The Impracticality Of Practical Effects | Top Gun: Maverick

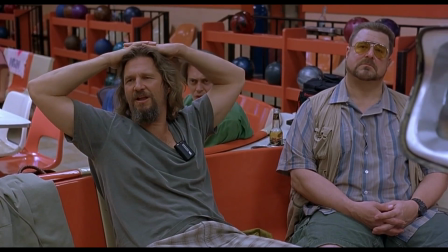4s Yeah, well, you know, that's just like, uh, your opinion, man.
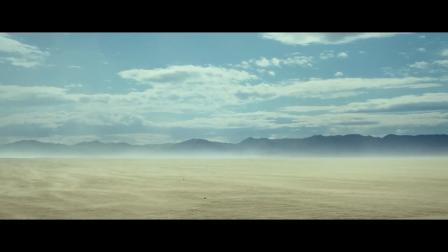10s
You know, every once in a while, there's a movie that comes along, and the same point is brought up again and again about it.
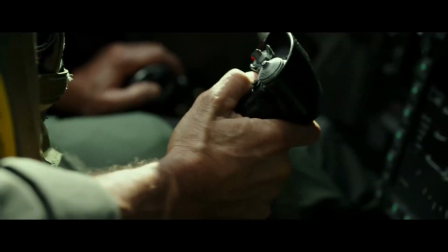16s
Why doesn't every movie just use practical effects?
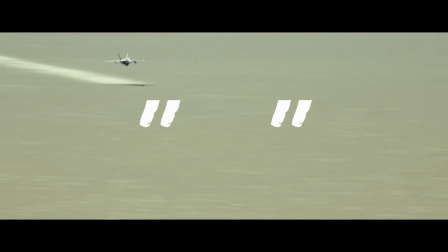19s
As you can tell by this $200 million movie, practical effects just look way more real and create a way more engaging viewing experience for an audience.
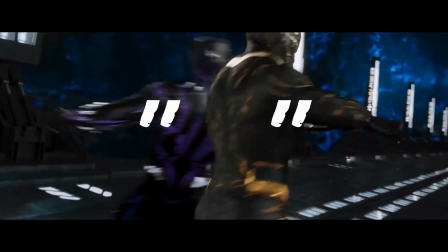26s
Come on, everyone else. Catch up. The latest one to do that would be Top Gun Maverick, which is a phenomenal movie, by the way.
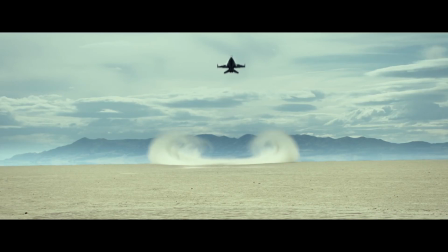34s
A movie specifically designed for the big screen experience, and one that is delivered in the best way possible. Tom Cruise even says it before the movie plays with that personal message that he gives, and thanks us for giving him our money.
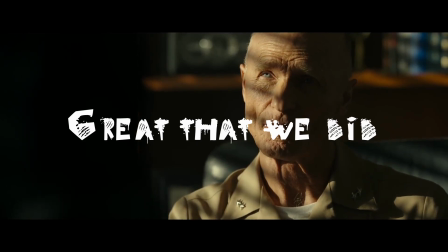47s
But it's a great thing that we did, because hopefully studios get that message and see that more movies should be made with that same level of dedication to the movie
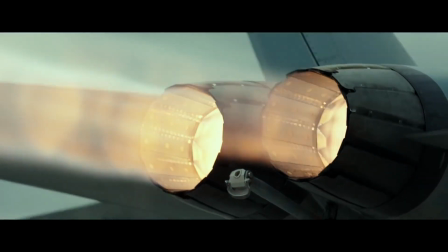55s
experience and the realism of what's being shown on the screen because when that jet takes off from that carrier in that shot and
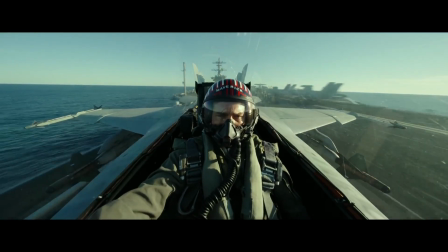64s
we are propulsed into the true speed of
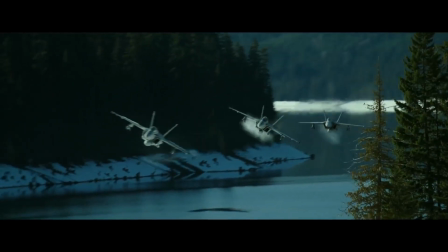67s
an f-18 you can feel it because it's real and it's exhilarating so by now after all these movies it's
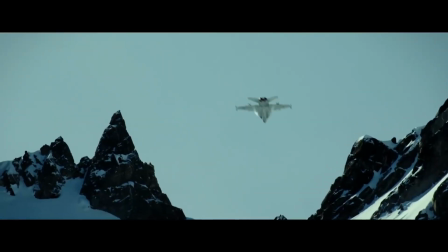74s
not really a revelating thought to think that practical effects are
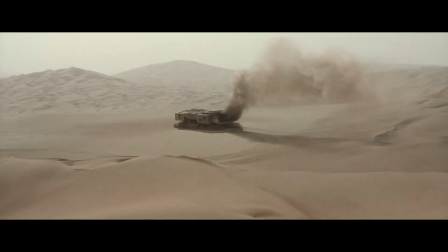79s
better and end up most of the time getting better results if done right of
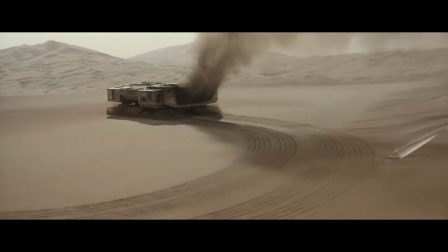84s
course and of course if a director is even able to convince a studio to let them do it in the first place.
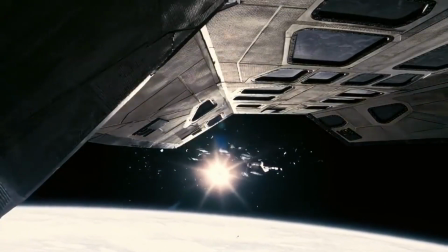90s
That isn't necessarily the debate anymore it's pretty much proven to be a fact by this point but if you're like me and you want to make movies yourself
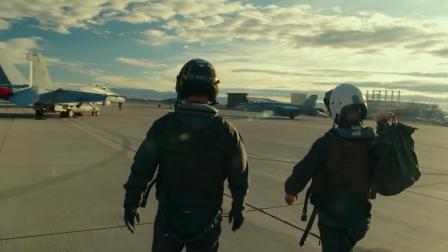97s
and you look at a behind-the-scenes video featurette like the one for Top Gun you can't fake the vibration you can't fake what it
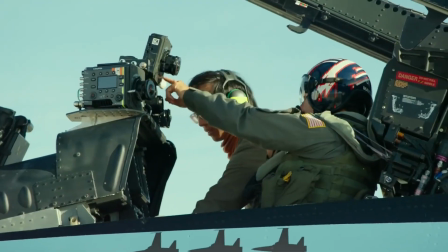105s
looks like to be in one of these fighter jets we wanted to capture every bit of that and shooting it for real allowed us to do that.
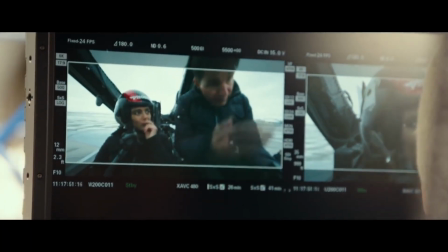111s
And you see them attaching six mini IMAX cameras all over the inside and outside of an F-18 fighter jet plane and then they go and they go up and
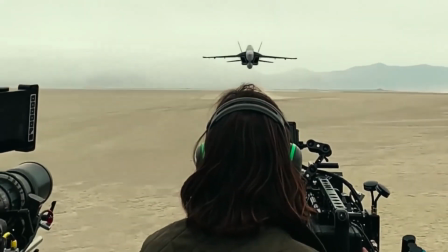118s
do circles in the sky 600 times they blow the roofs off of buildings and you think man I don't do that let me
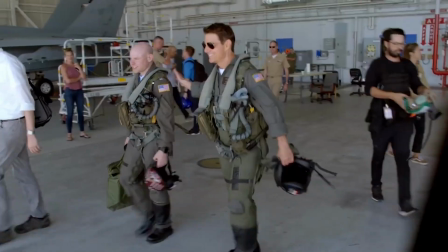125s
just reach into my wallet and pay the US Navy a few bucks to let me fly their fighter jet plane so I can make a fighter jet movie too as epic as the results turn out for the majority of filmmakers something like this simply isn't practical in the slightest.
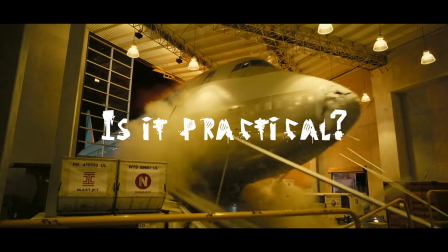140s
You're not going to be able to go buy a commercial airplane and crash it into a building for a singular shot in your movie every time.
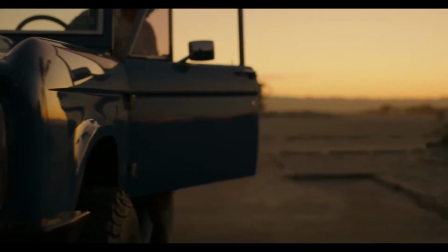146s
There's only a select number of people who can even get that done.
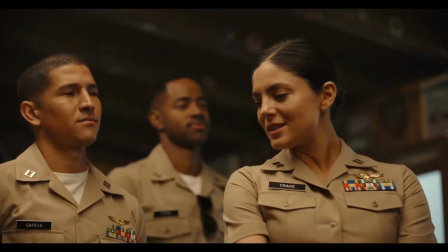149s
So if in your movie there's a scene where a commercial airplane has to crash into a building, then you're in a bit of a dilemma.
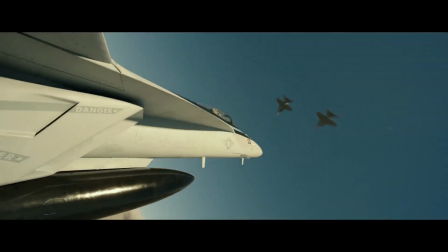157s
And that's where a conversation about the practicality of practical effects could be had.
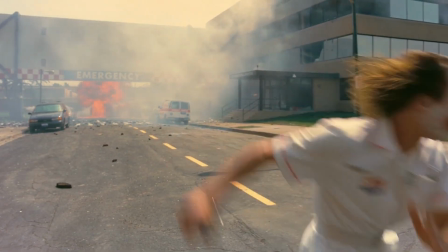164s
Turns out your production budget won't allow you to blow up a real hospital or destroy a car or flip a car or maybe even drive a
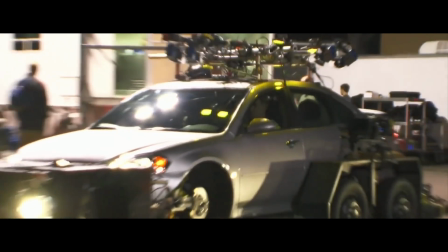172s
car on a real road for a lot of people the cgi could be the only choice you have to make what you want to make but cgi
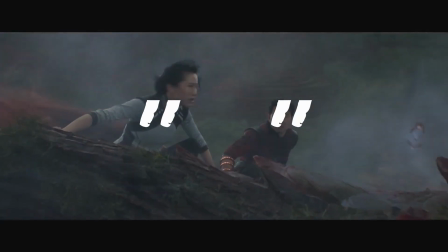180s
looks bad we won't get the same experience and we might not so
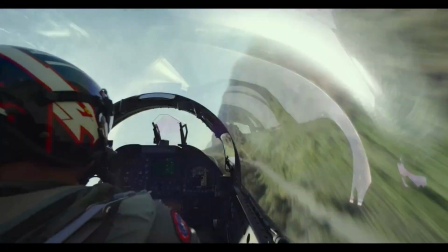185s
what do we do we have this mega tentpole script in our
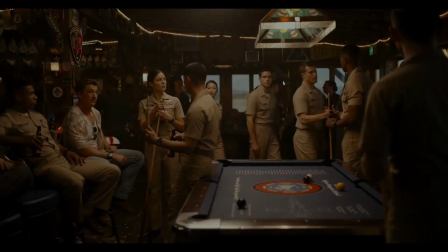190s
hands that we know has the potential to make hundreds of millions and
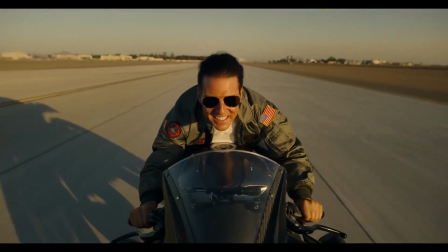195s
is the next big franchise but in our heart we know that in order for it to
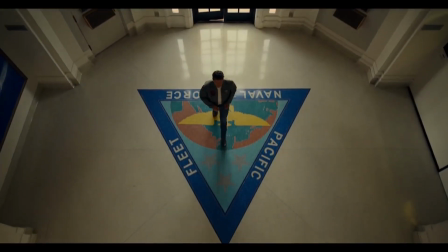200s
be portrayed right in order for our vision to be put on the screen the way we want it to
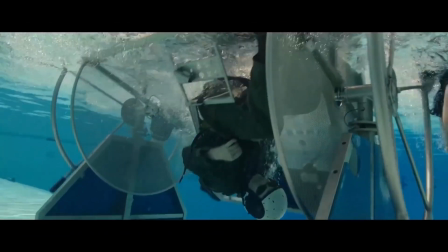204s
we simply have to have we simply have to use practical effects
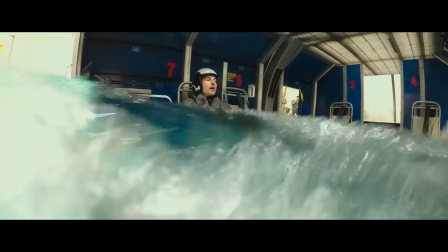209s
as much as physically possible or else it's not worth doing at all
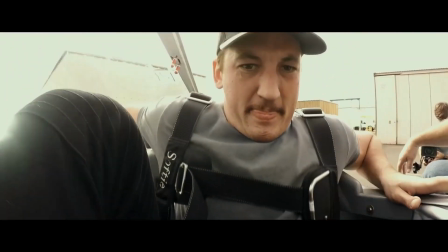214s
well maybe it isn't yeah I've got a few scripts
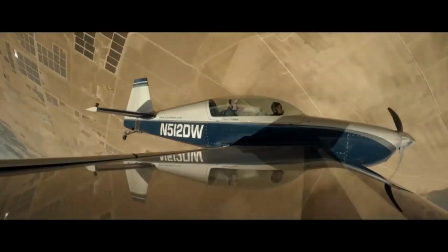218s
I've written myself and I often think about this when I dream of making them real one day. It'd be nice to shoot this scene practically, but how practical is that?
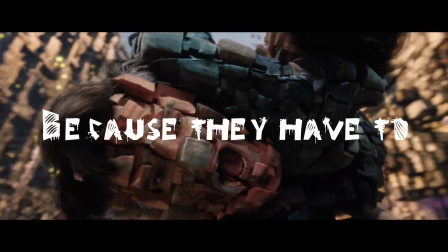227s
Even the giants like Marvel and Disney are forced to use the oh so dreaded CGI in their movies,
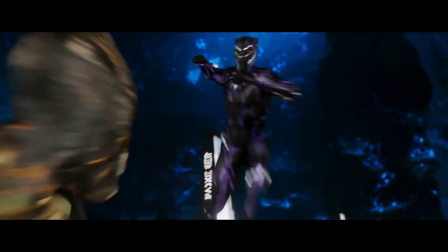233s
and even with their big budgets, they get ripped apart, as you have probably seen hundreds and hundreds of times.
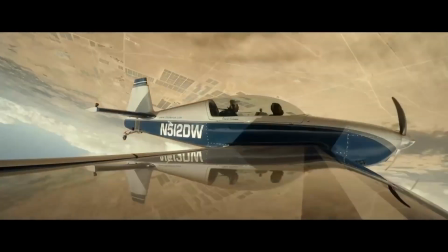240s
We're left with choices. Do we use CGI?
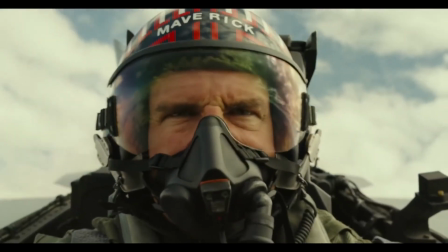243s
If we can even afford that, and then maybe not have this incredible sequence in our script come to life in the best version of itself,
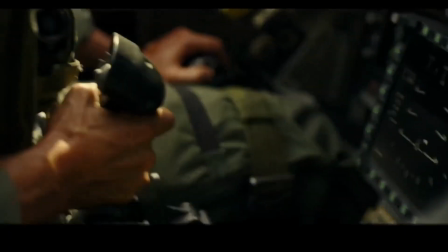251s
or maybe we should re-evaluate our priority.
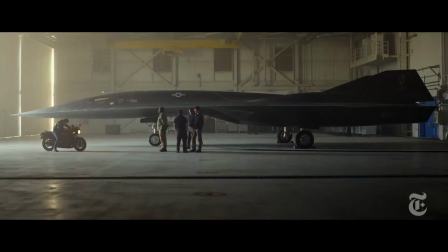255s
You know, if the story that we want to tell absolutely requires that utter realism which can only be achieved by doing it for real,
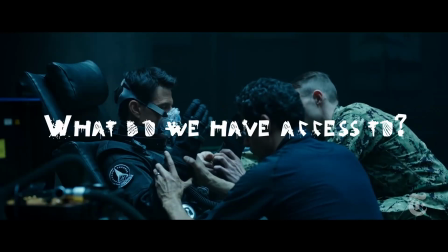262s
maybe we should start with what we have available for real. You know, what can we even blow up and not go bankrupt in the process?
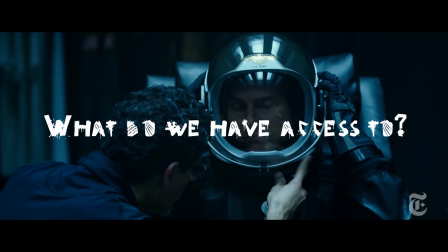269s
Write the movie around what you can actually do practically, in a practical way.
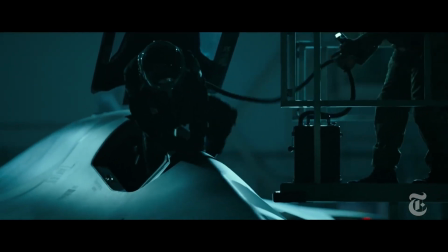274s
maybe that makes our story smaller and more contained but if we're dead set on practical effects and we're not Tom Cruise then we might have to make that sacrifice
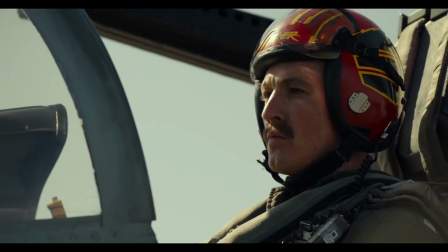283s
and based off the examples set by dozens and dozens of movies
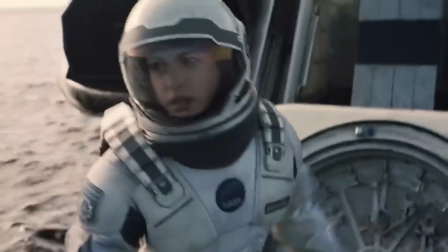287s
it doesn't have to be 100% practical either especially in sci-fi
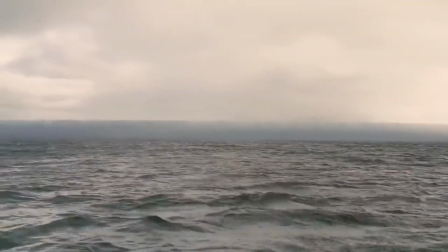292s
movies you see this all the time CGI is used a lot of times by these filmmakers
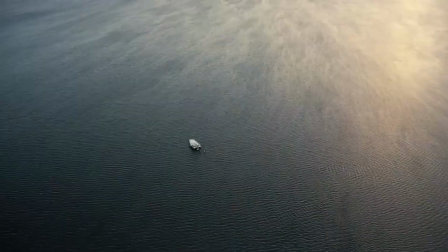297s
just to enhance the scene a little bit just to enhance a scene that they've already shot in real life.
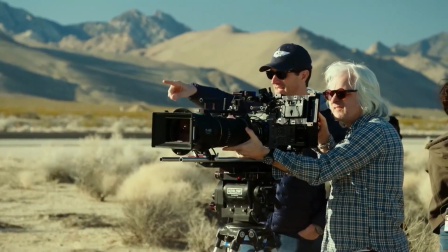302s
You know, rather than creating the entire scene from scratch on the computer, they shoot as much of it as they can on a set, and they go in and they fill in what they weren't able to capture later on.
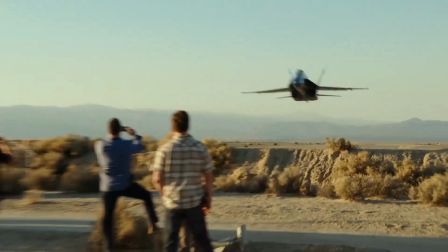310s
With this approach, you know, what makes sense to me is that by shooting the original footage for real on set,
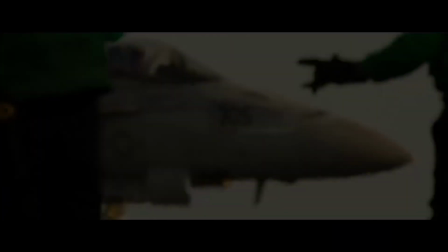316s
they can create a form of reference that abides by what a camera can physically capture in real life,
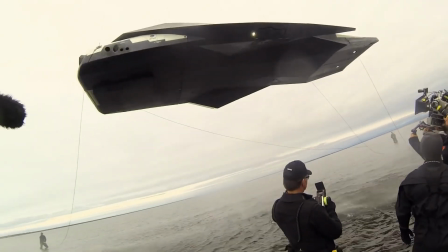321s
to essentially guide the digital creators towards matching their work to that legitimate image.
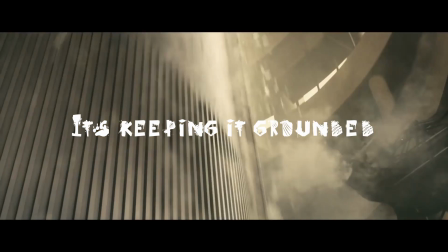327s
Essentially, mixing the two techniques together when you, for some reason, aren't able to construct a 50 foot tall transforming robot.
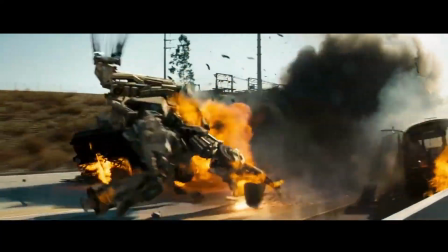334s
We can scale this strategy up or down if we need as well, again depending on what you have available.
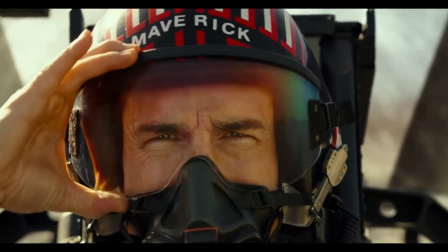340s
What a movie like Top Gun shows is that yeah, practical effects look fantastic and take us to the edge of our seats.
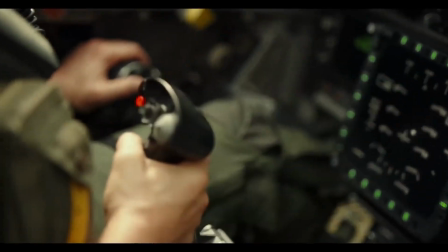346s
Of course, real actors actually flying in real F-18s in the sky while acting is going to be incredible to watch.
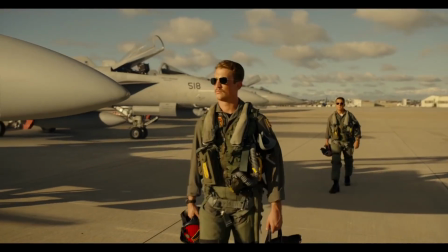354s
I'd like to see more movies be able to do that because it was just that cool to watch in the theater but
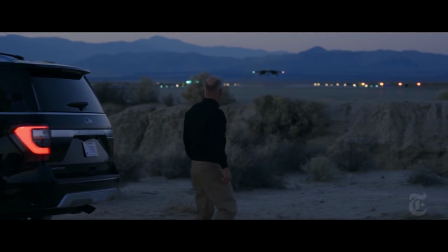360s
sometimes it's just a little bit too impractical to do it this way i mean i would love if every movie could do it oh what a better place the world would be if that were true
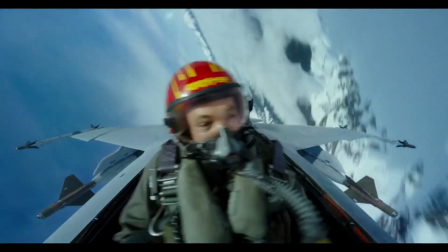372s
so when a movie like top gun comes around blows everyone's socks off it's special
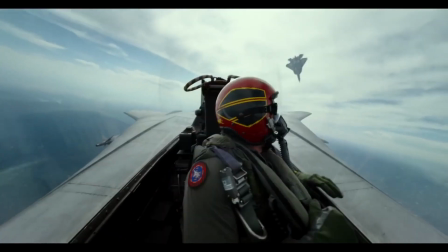378s
and it's great that it's doing so well and what the hell do i know shut the
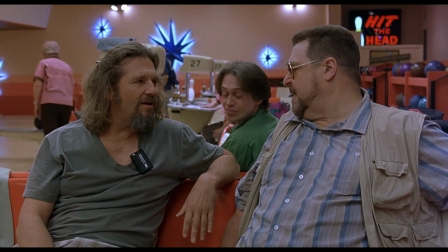383s fuck up donnie